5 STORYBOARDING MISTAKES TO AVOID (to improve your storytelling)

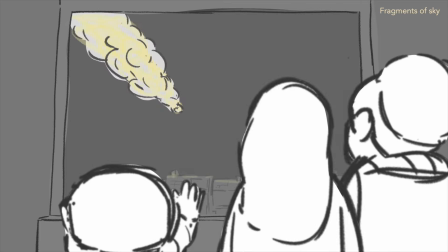If you want to create your animated film or you just want to tell a story with images, storyboarding is a key skill to have. It will allow you to tell any story in the form of drawing panels, define your shots, your camera movements, your composition, and how your characters will live their lives and tell your stories.
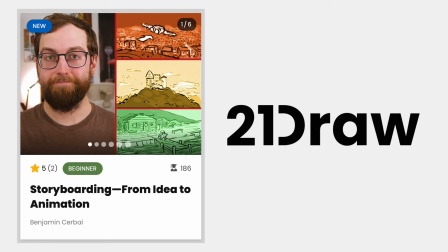In this video, I will share with you 2 sections of my storyboarding class available on 21 Draw.
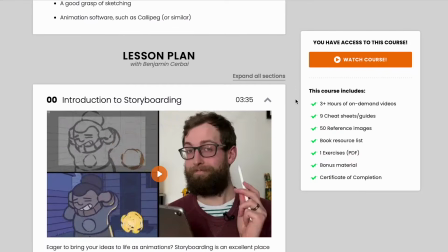It's a video class, more than 3 hours long, teaching you everything you need to know about storyboarding, even if you're a beginner.
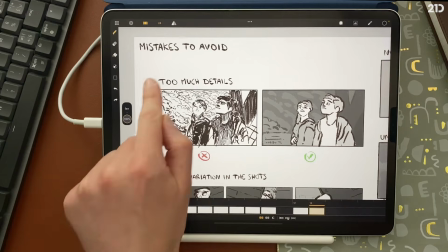How to compose an image for it to be appealing, what mistakes to avoid, how did I make my storyboards for my short films, what decisions did I have to make. And then we will also make a storyboard and animate it together, starting from a simple story, dividing it into shots,
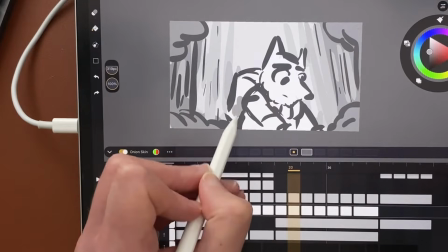drawing the thumbnails, the final images, adding values, and then editing all our shots to make it an animatic,
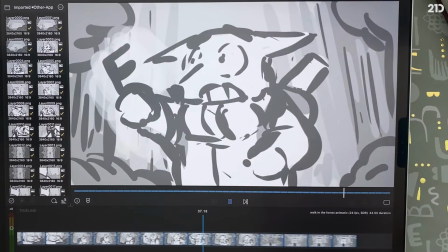so the first version of your film.
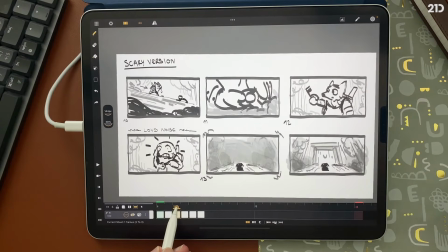We also make 2 different versions of this storyboard, just to show how different decisions, how different intentions can make 2 different stories. So now, let's watch 2 sections of this class. The first will be mistakes to avoid when doing storyboarding, and the second section is about the storyboard of my short film, Fragments of Sky. Now, I will show you a few mistakes to avoid when making a storyboard. First, too much details. In a storyboard, once again, you have to be really clear and readable. That's really the key of this course.
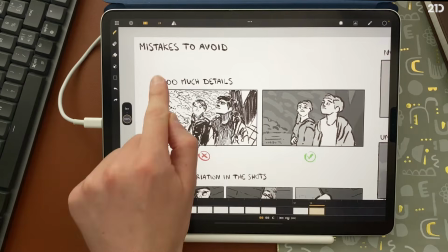So in that example here, if I draw too many lines, all within the same value,
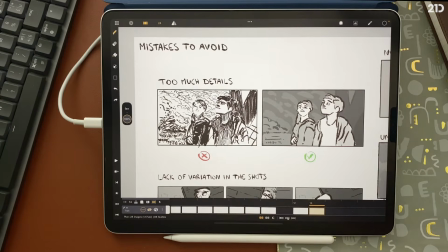so only the white page and the black lines, and I also draw some shadows in a sketchy way,
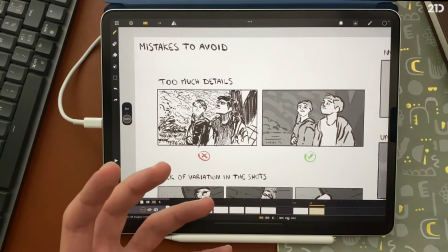it can be difficult to understand what's going on, or at least it's too much information. For example, those lines here are not useful for the clarity. Same for the grass here, that's also not really useful.
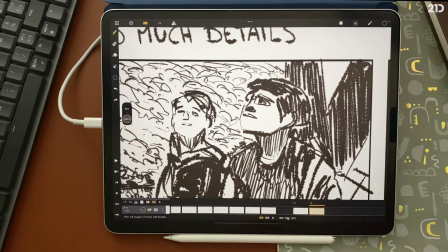The face is a bit too loose, so instead of that, I do this.
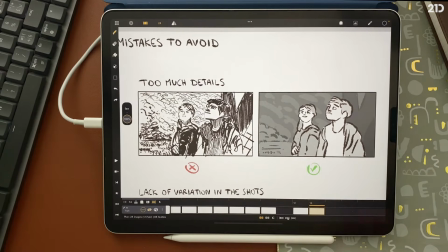Simple shapes, just a few lines, a few different values. The background is really suggested, just a few strokes.
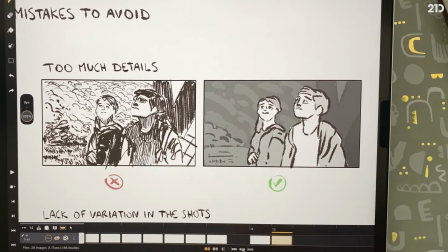The lines of the background are not as dark as the line in the foreground. There is much less information, so it's easier to understand. Second mistake to avoid, lack of variation in the shots. So having shots too similar to the one before and the one after, in terms of composition, for example.
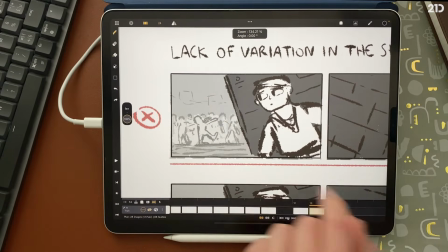Here I have my character hiding from the zombies. We have a diagonal here.
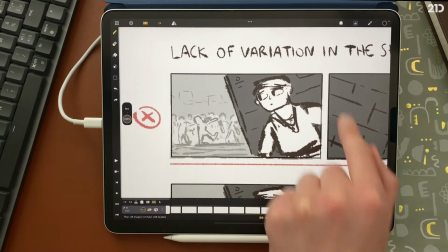The composition is nicely done because I have my character well defined by the dark background.
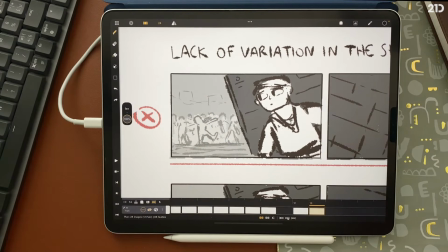I have some distance shown by the ground here. The lines are a bit more gray in the background, so we understand the distance.
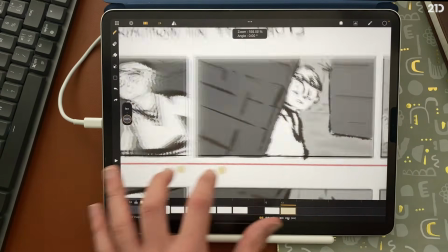It's a medium long shot, so around the hips here, just below the waist. In the next shot, I'm also in the same position, around the same part of the body.
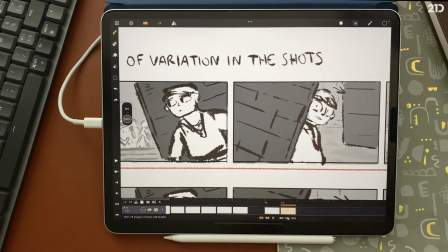I also have around half of the shot occupied by that wall, so it's the same shape, just reversed.
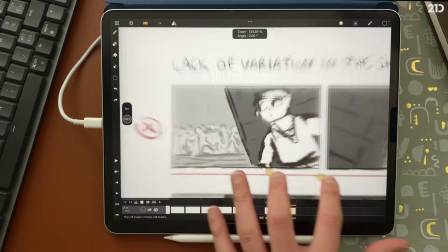And in the third shot, it's the same as the first, here, but with just a different position for the character.
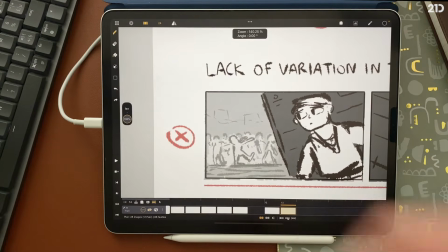So that here it can work, but it's a bit boring in a way because it's always the same kind of shot in terms of composition and size of the character.
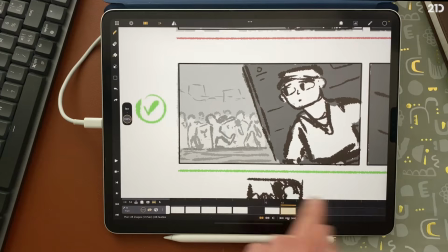So what I can suggest in that situation is to have the same first shot, then a close-up. So from that, I just go closer to focus on the expression of the character when he's surprised and scared,
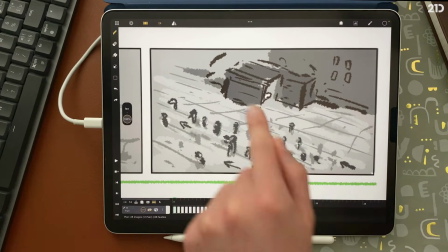and then having a wide shot to show the building here, the character in white,
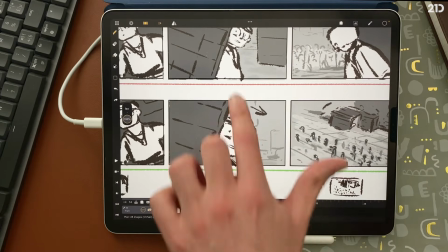in the same position for the focus, in terms of middle line here, and the zombies walking towards the left. So you can see that you tell the same story, but with more variations in the shots. And that way it could be more interesting to watch.
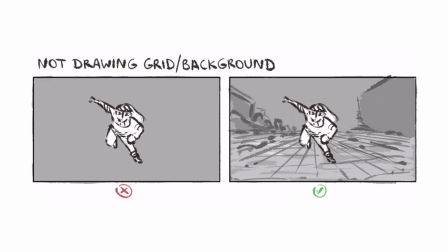Another mistake is to not draw the background or at least some perspective grid.
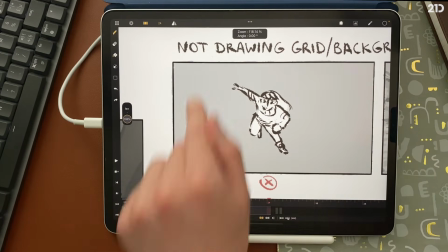If I have just my character here, in a blank background, I don't know where he is. I don't even know what's the camera angle.
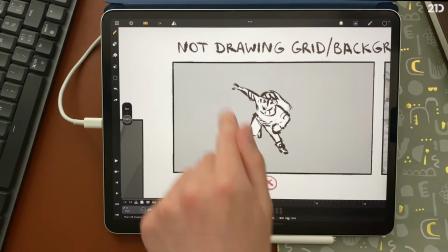I can know a bit about the camera angle because the character is in that position here. So I could not be just at a low angle, for example, watching from below. But that's not really clear.
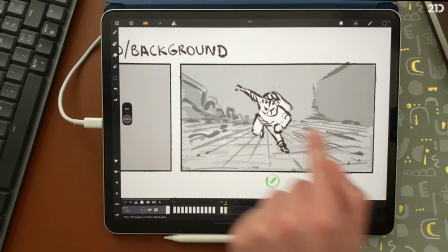But if you draw your horizon line, then some perspective lines like that,
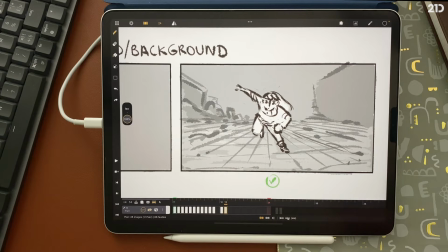adding some background elements, it becomes way easier to understand the situation.
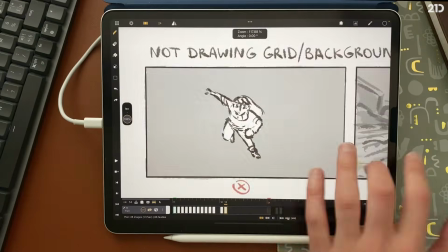Here it's just one shot, but if you have several shots like that, it will be really difficult to understand the space.
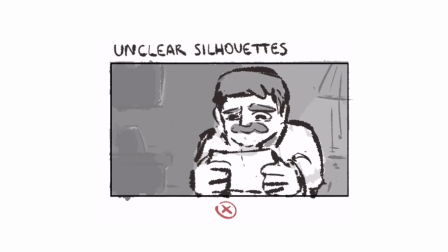Another mistake, unclear silhouettes. The silhouette is what you see if you put everything in the dark.
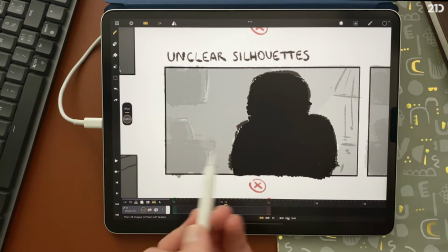So here it would be like this. It can be just a character standing and you don't know what he's doing.
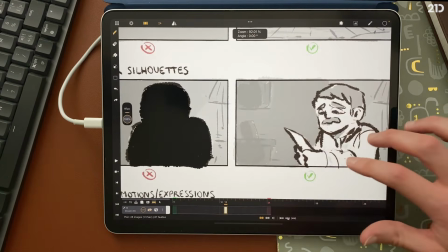So you can do that, for example.
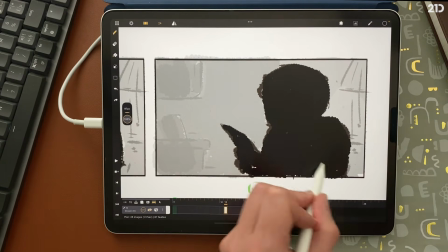And if I set my silhouette like this, you can understand at least that he has something in his hand. So that can be also a thing to focus on. What's the silhouette and can it tell the story? So you can try to avoid having too much element in the same depth. Just one in front of the other, because for the silhouette it's not clear. It's not a universal rule, of course, but it can be a thing to focus on to try to improve a bit of the clarity.
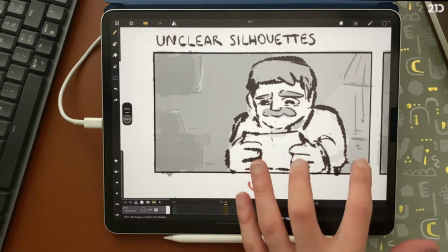Going from that to that. And the last mistake I want to talk about here is the lack of emotions and expressions.
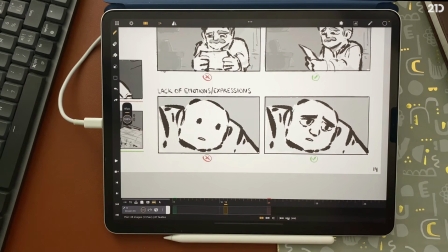If you draw a character with round black eyes, not having a nose, not having eyebrows, it can be difficult to understand the situation, what your character is thinking about, what's the emotion.
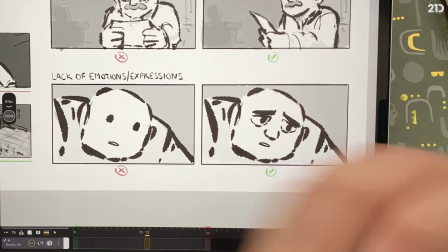But if you add some big eyes, or at least an eye with a pupil, a nose, eyebrows, you have a much larger range of expressions possible.
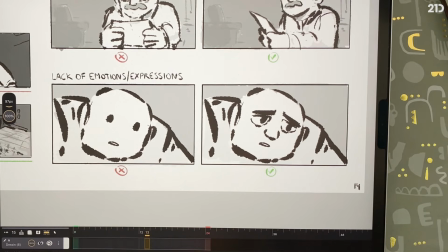Your character design could be like this with some black eyes, but if it's not for the final film, don't do it. And that's also why you have to practice drawing different characters, different expressions, trying to simplify the facial characteristics, but to still have the emotion.
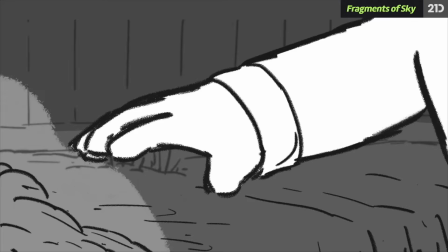The second short film I want to talk about is Fragments of Sky, which is a 1-minute short film,
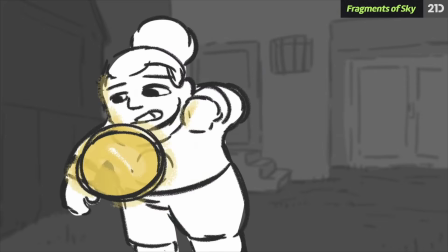much simpler because I have only 14 different shots and the other has around 100. So here I also have all my rules on continuity and composition, a lot of space here with the wall,
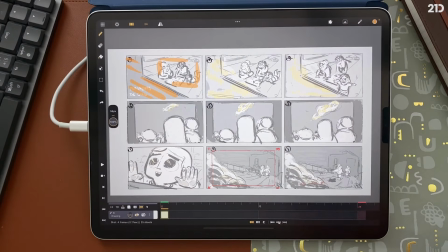then my characters within a group. I have also lines to drive the intention.
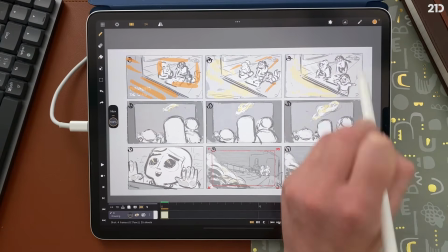Then here my different characters will stand up and go to the window, and the order is really important.
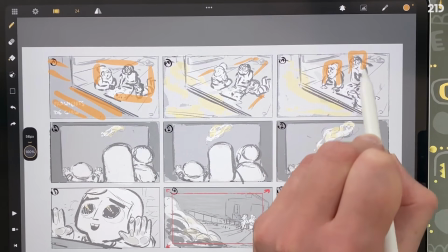So I have Sarah here, Emily here, and Bastien here. So left, middle, right. And when I go in their back, I have to be consistent.
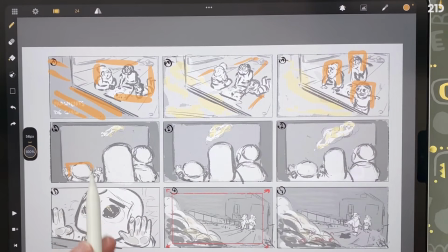So Bastien here will go to the left, Emily is still in the middle, and Sarah will be on the right.
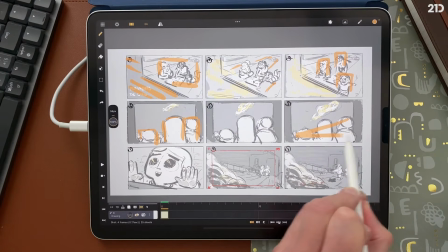I also play with the shapes. For example, here, it's a triangle here, and a diagonal here, pointing to the same direction.
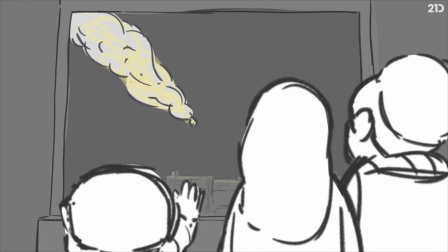But in the next version of the storyboard, I made it a bit different, because what comes from the sky has to go in the backyard.
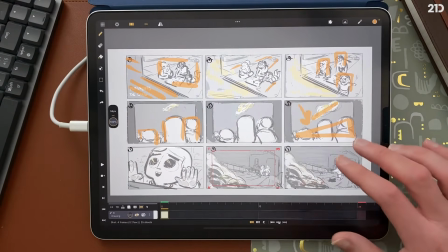So it has to be more like this. And I change the shot for that.
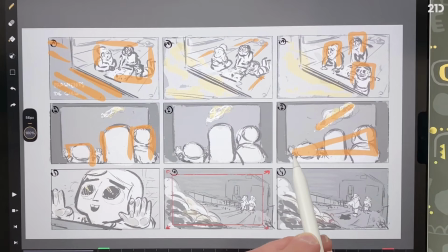I have different types of shots, some medium shots here, close up here. That's a pull-out shot. In my storyboard, I just made a tiny movement here, but in the final storyboard, I made it way bigger. So it starts here and then pulls back to here. I also play with the depth.
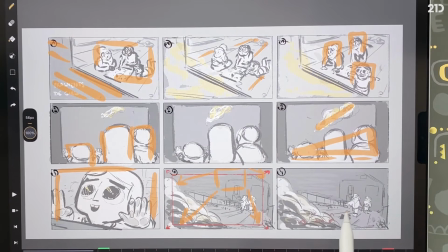Emily is walking towards the camera. So I have the smoke and the strange element on the left, and the character on the right, and then I just apply my rules for continuity.
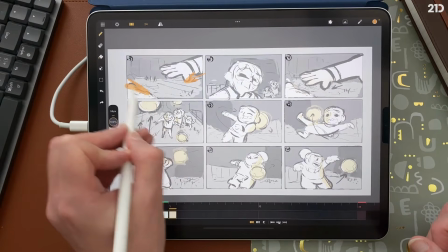So she stays in the right, that on the left, and when I look to the characters, the order is the same.
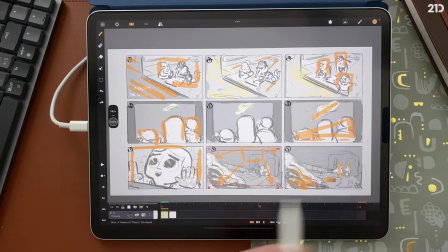So Emily, Sarah, Bastien, Emily, Sarah, Bastien.
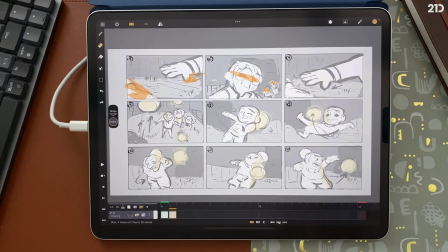Here I also thought about the animation itself, so I don't make the character full frame every shot,
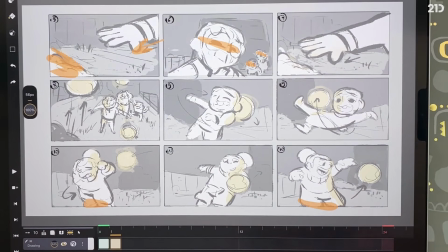so that here will be a bit simpler to animate because I don't have to think about the fit.